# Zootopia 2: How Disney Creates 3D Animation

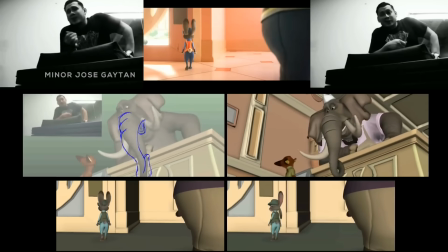249s
After animators block out shots, it's common for the final polished shot to change drastically, especially when they use video reference to push the acting choices.
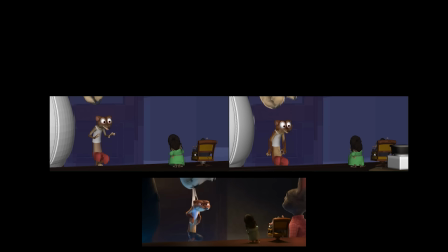258s
In addition to the animators filming themselves for acting choices, they also use the voice actors' performance video recordings to pull additional acting ideas from.
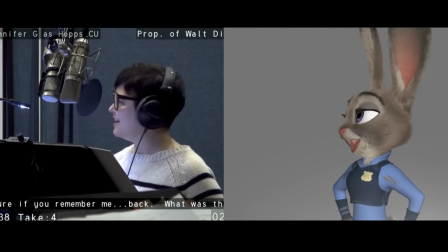269s
Jennifer Goodwin's performance for Judy added a layer of sweet optimism that helped contrast her more cynical base behaviors.
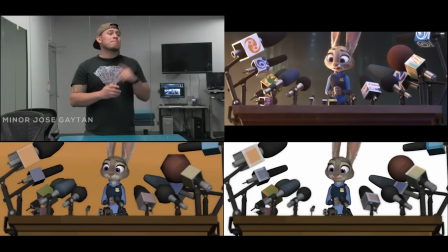276s
Animators even go as far as diving into their personal emotions while filming their video reference,
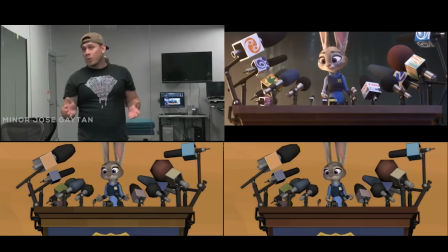282s
much like a real actor would, so that you can bring as much emotion to each character as possible for specific moments in the movie,
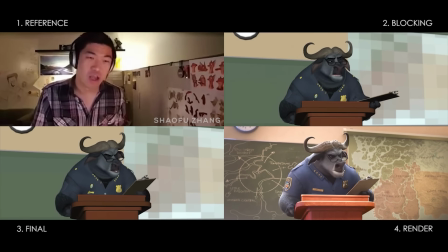289s
which can help draw in the audience by making the 3D characters more relatable to real-life situations.
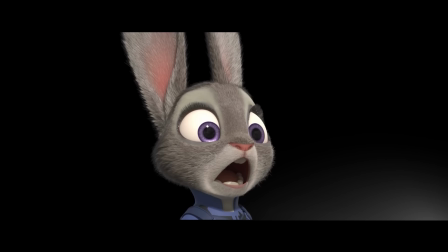295s
For example, animators paid really close attention to characteristics that rabbits have to enhance the acting performance of Judy Hopps.
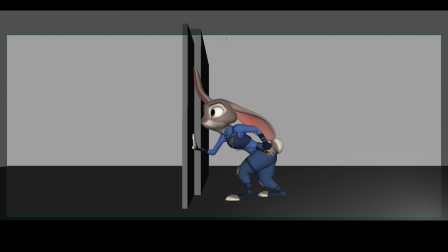303s
They animated her ears turning towards sounds when she was on high alert, and made her twitch her nose when she was stressed.
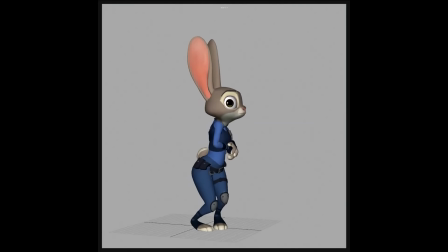310s
They had a term for unique behaviors called binkies, where they run on all fours and then suddenly jump in the air.
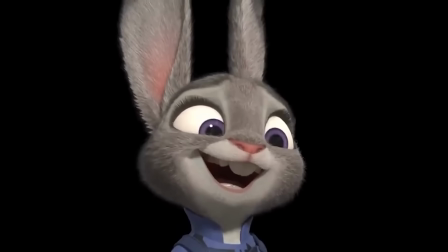317s
By incorporating these behaviors during startled moments, the animators are able to add much more believable traits to the character's personality. During the development of Judy, she went from being bubbly, innocent, cheerful,
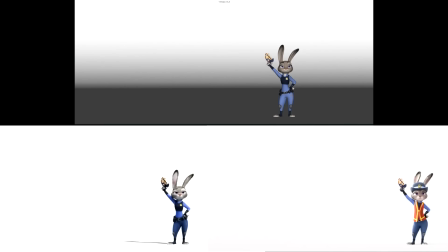329s
and naive to a more serious, concerned, and more on edge type of character.
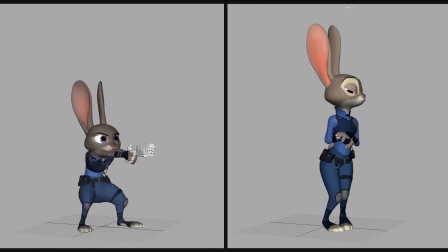334s
Of course, these changes in personality type required animators to adjust previously animated shots to reflect her personality updates.
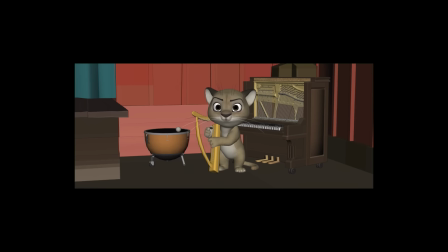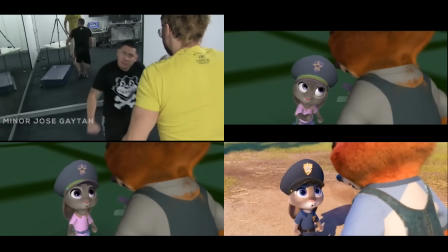347s
Animators even film video reference of other animators in addition to themselves to get additional acting ideas and to help them define specific action beats.
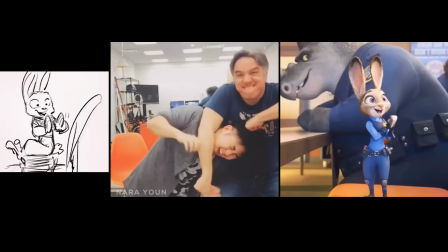356s
Sometimes mixing storyboards with video reference help animators plan out their shots,
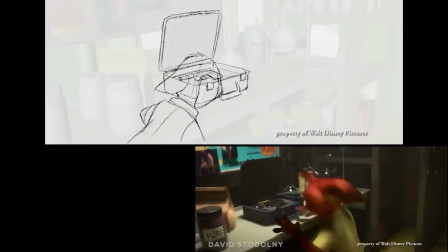361s
and having a mix of resources give more options to push the character acting performances.
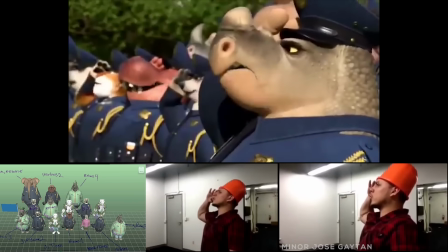367s
One of the tougher aspects of the animation process is that even when animators shoot reference and fully animate their shot,
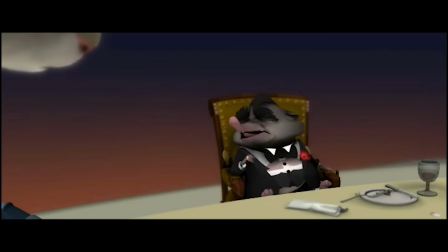374s
it can still get cut and left out of the movie.
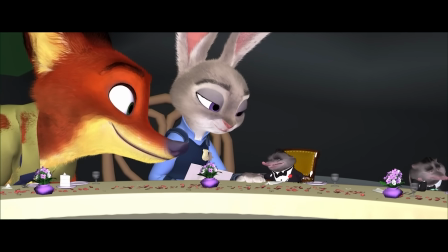377s
It's common for dialogue to get trimmed as well, to improve the cinematic flow, or simply to provide a briefer moment.
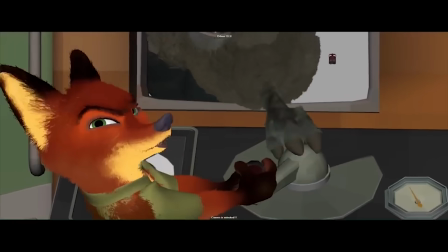384s
They also cut lines to speed up the pacing, especially during intense action sequences, even if the shot was fully animated before. Is it your dream to someday work for Disney Animation?
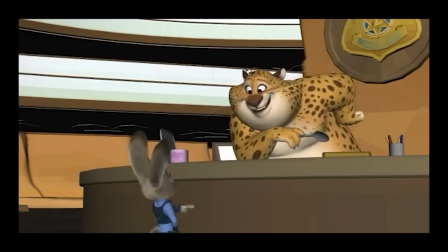395s
If not, feel free to skip ahead to the next section or stick around if you're just curious about what they look for in artists they want to hire.
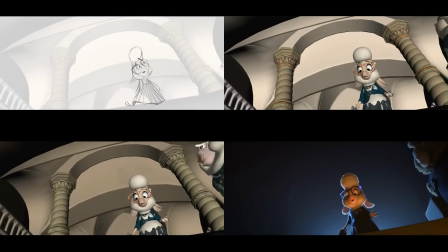402s
We create videos like this one to not only show you how 3D animation features are made,
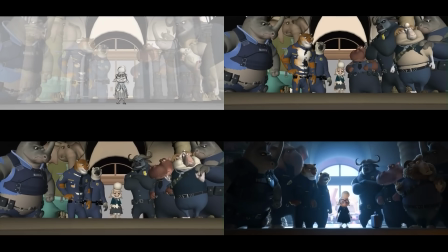406s
but to also give you a chance to learn the exact workflows necessary for your career or even your own personal projects.
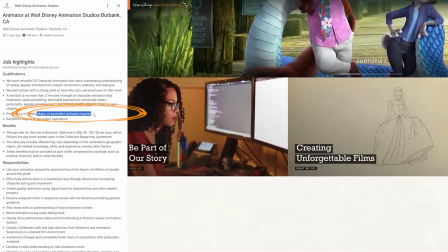413s
Most feature and AAA game studios will want my experience or something equivalent if you are an animator, and ZBrush or equivalent for character sculpting.
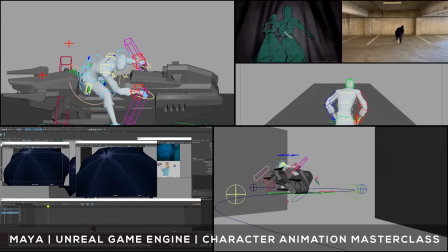422s
Several of our instructors actually work for Disney,
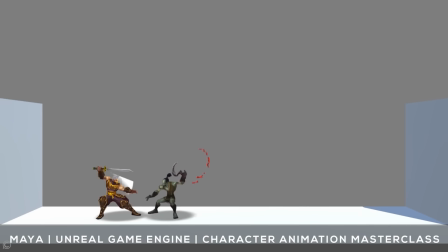424s
and you can learn from them in our courses covering everything from animation and rigging to environment and game design and character creation. We'll have some links in the description if you're interested in taking your art in a new direction with us.
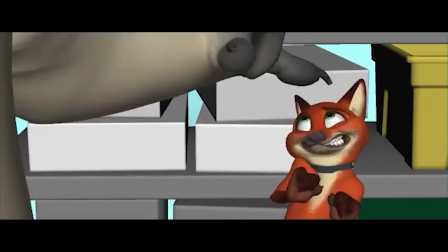438s Do you get your fur whitened? Because it looks fantastic. Okay, look, I'm gonna pay you back.
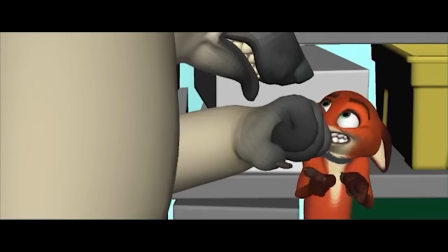444s I just need a little more time. I gave you time.
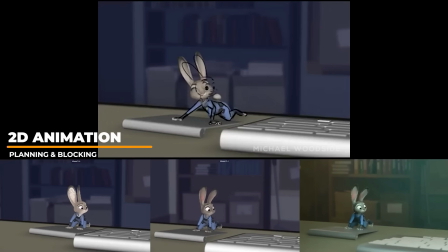448s Time is up. The end.
Some animators even go as far as animating in 2D to block in and plan their animations.
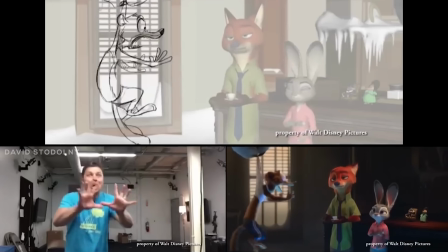456s
Using 2D animation to block in their shots help animators achieve less stiff and cartoonier push poses that add
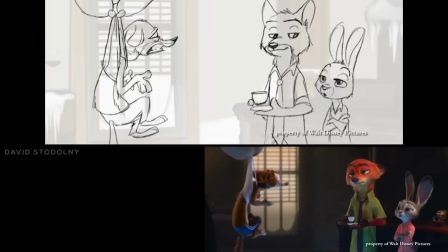463s
appeal to their actions versus using a typical layered approach that could hinder the animator's ability to push the rig past its limits.
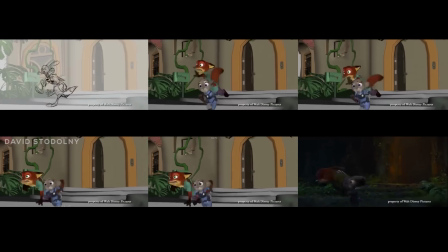470s
Animators might animate actions multiple times from scratch to get it feeling just right.
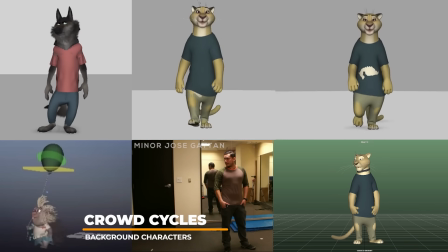475s
Early on in production, they create crowd cycle tests to help the crowd animation team.
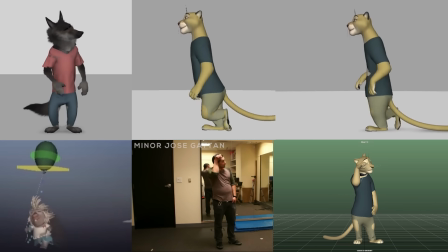480s
They provide them with cycles to use throughout the film's production.